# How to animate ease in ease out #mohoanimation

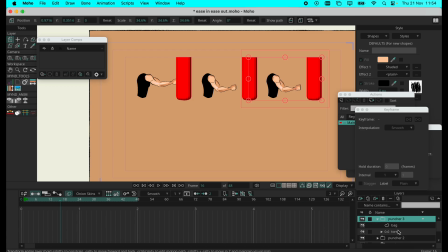(8:21)
So in puncher 3, we want to add, maybe you want to experiment and add an ease out.
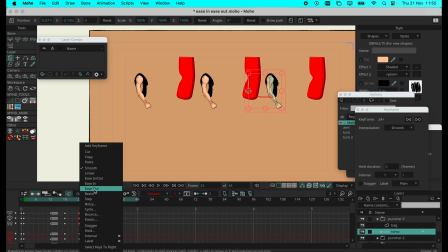(8:34)
An ease out. Let's see how that affects our animation.
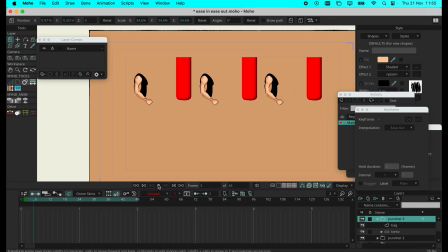(8:39)
We click and drag, and then that's our ease out. So as it goes to the resting motion, it comes back slightly quicker than the other ones, and then comes to a rest slower.
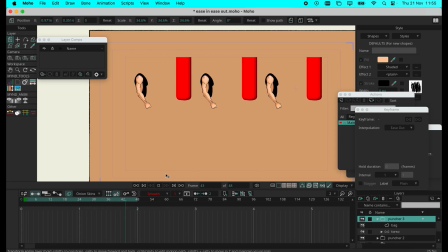So we can slow it down and we can see where everything is. Bam, bam. Point of contact.
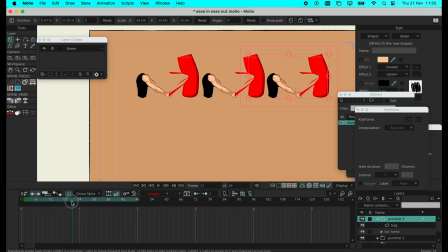(9:13)
And then we're coming. And you can see the difference to the rest.
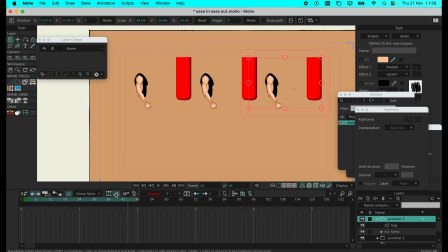Okay. And then maybe we wanted to ease in.
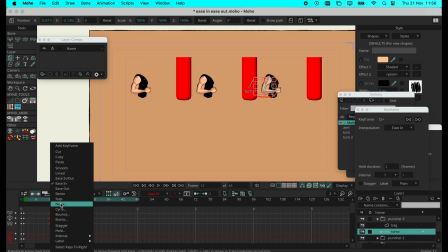(9:51)
Maybe we want to ease in and ease out. Let's see how ease in and ease out affects our animation.
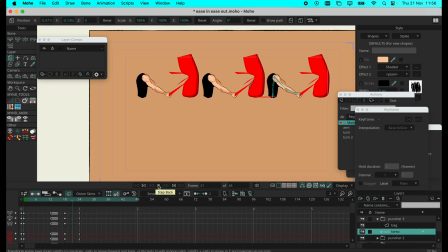(10:00)
It becomes a very weak punch. and you can see the punch doesn't carry as much weight as the one in the middle has. Because ease in, ease out, it's almost like he doesn't want to throw the punch.
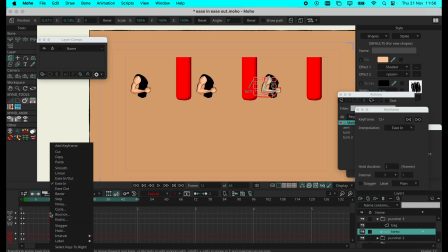(10:19)
So we can remove that and change it back to ease in.
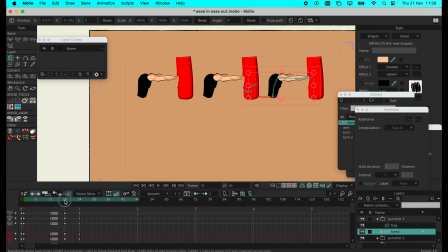(10:24)
He builds the power, throws the punch, and comes to a rest. And then if you want the punch to be more weight, you can always move this across
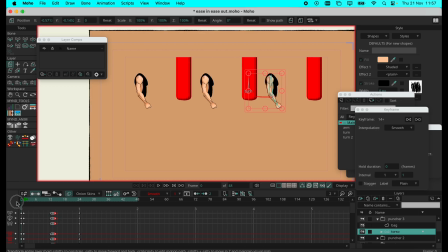(10:40)
and it'll throw the punch a whole lot quicker. Bam, the punch is over. And you can even bring that there. Bam, he's ready to throw another punch.
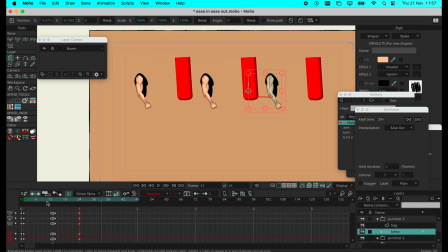(10:55)
Bam. But you want to drag some of these things so you can show other little bits and tip in the animation that make it pop.
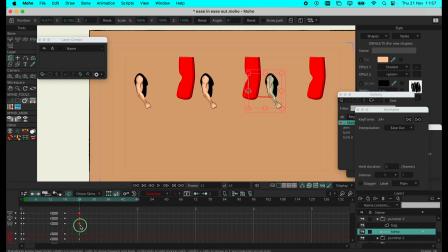(11:10)
Okay, so that is ease in, ease out. It's very easy to add it to your animations. The ease in, the ease out, ease in.
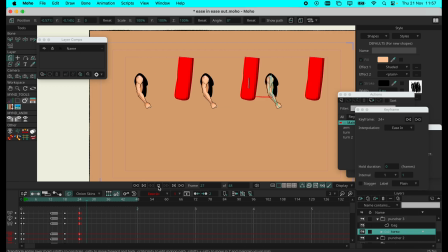(11:24)
We try ease in, and you don't really notice it, but it's there. As it finishes the punch, it goes slowly, slowly, and then speeds up to rest.
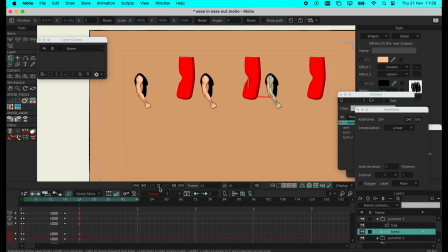(11:43)
And if you go linear, it's very smooth and comes down. Boom. And we put that back to smooth. And then when you want to go extreme,
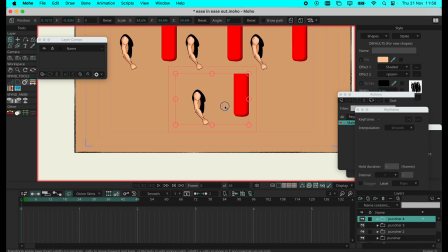(12:02)
like I'm gonna go now and show you when you actually go really extreme.
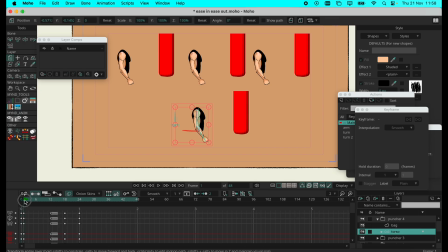(12:17)
With your punching bag, and come here, ease into that, throw your punch, and come back down, get ready to throw another punch.
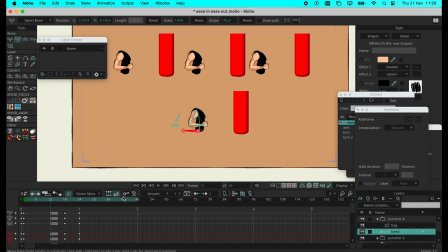(12:35)
So you can add squash and stretch.
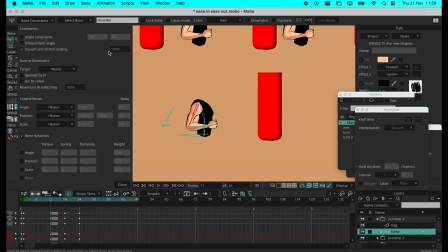(12:42)
So here in the bone constraints, you add that. In the squash and stretch menu, you can control the amount of squash the character, the bone affects the muscle.
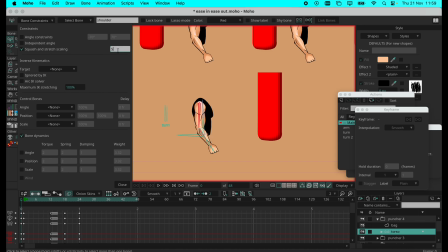(13:01)
I usually like to keep it at 50%
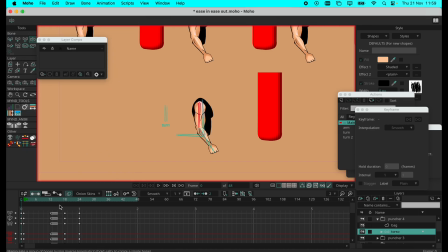(13:07)
because I feel that's where I get the best benefits at 50%. So if it comes up and you want to squash it there, just to add a bit of you can do it there.
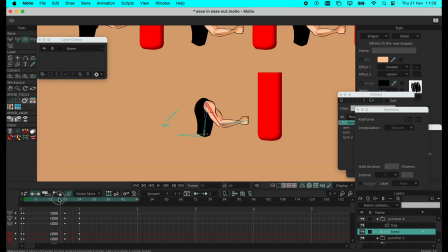(13:26)
Now in fact I won't add it there, I'll add it when he's throwing the punch between the throwing of the punch.
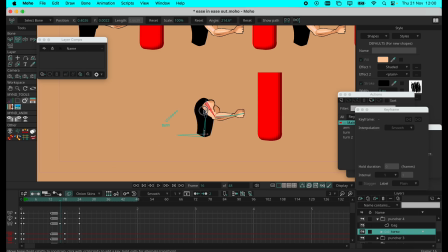(13:42)
I'll add it somewhere there so it feels like it's coming from the side. And then at the end
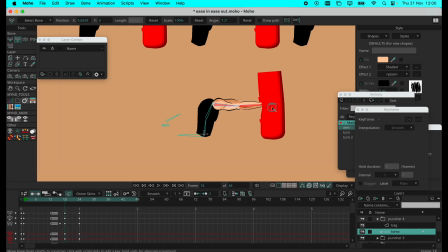(13:56)
I can even add a stretch to really go into there.
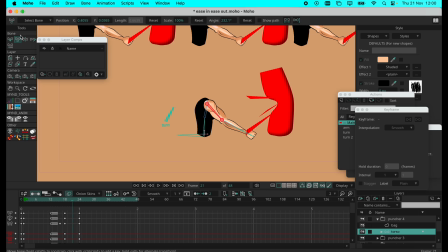(14:13)
Boom. And then when it's coming back, I want it to come in that direction, add a little movement on the wrist because the wrist doesn't come back straight.
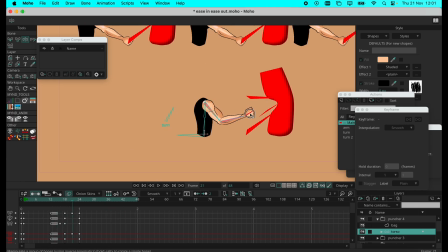(14:31)
Then maybe that's a bit of a soft wrist. He needs to have a hard wrist, so maybe you bring this down. And then when it comes back, you go maybe forward.
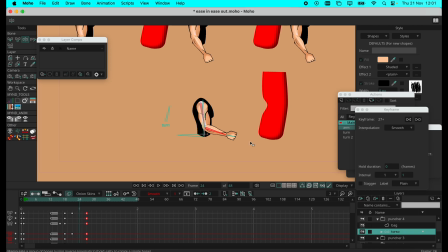(14:50)
You can bring this somewhere here, and then bring this back to somewhere here.
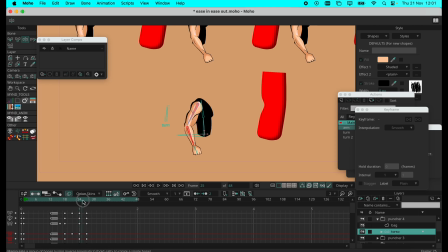(15:08)
This can be a keyframe, so we freeze it and then bring it to rest. Maybe you want to drag it to maybe 30. But I feel like I don't really like that.
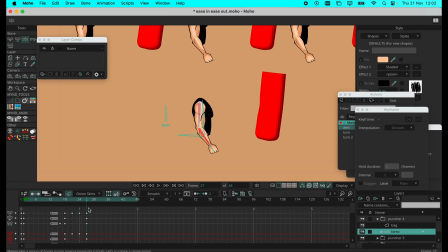(15:29)
So I can remove that again and come back to the main. So when he throws a punch, maybe he comes back slightly straighter there.
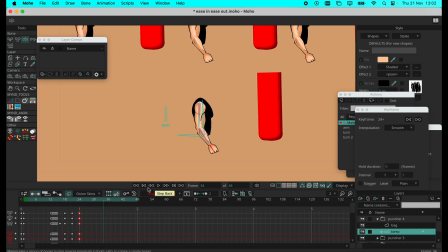And then maybe at my final, he's getting ready to throw another punch, so I can bring it here.
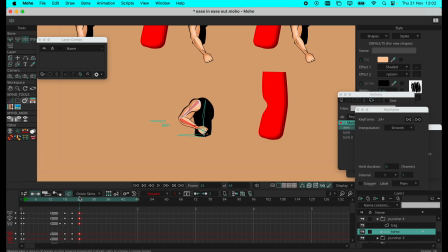(16:01)
I can bring it here, and he's ready to throw another punch. And then put that keyframe, correct that, put that.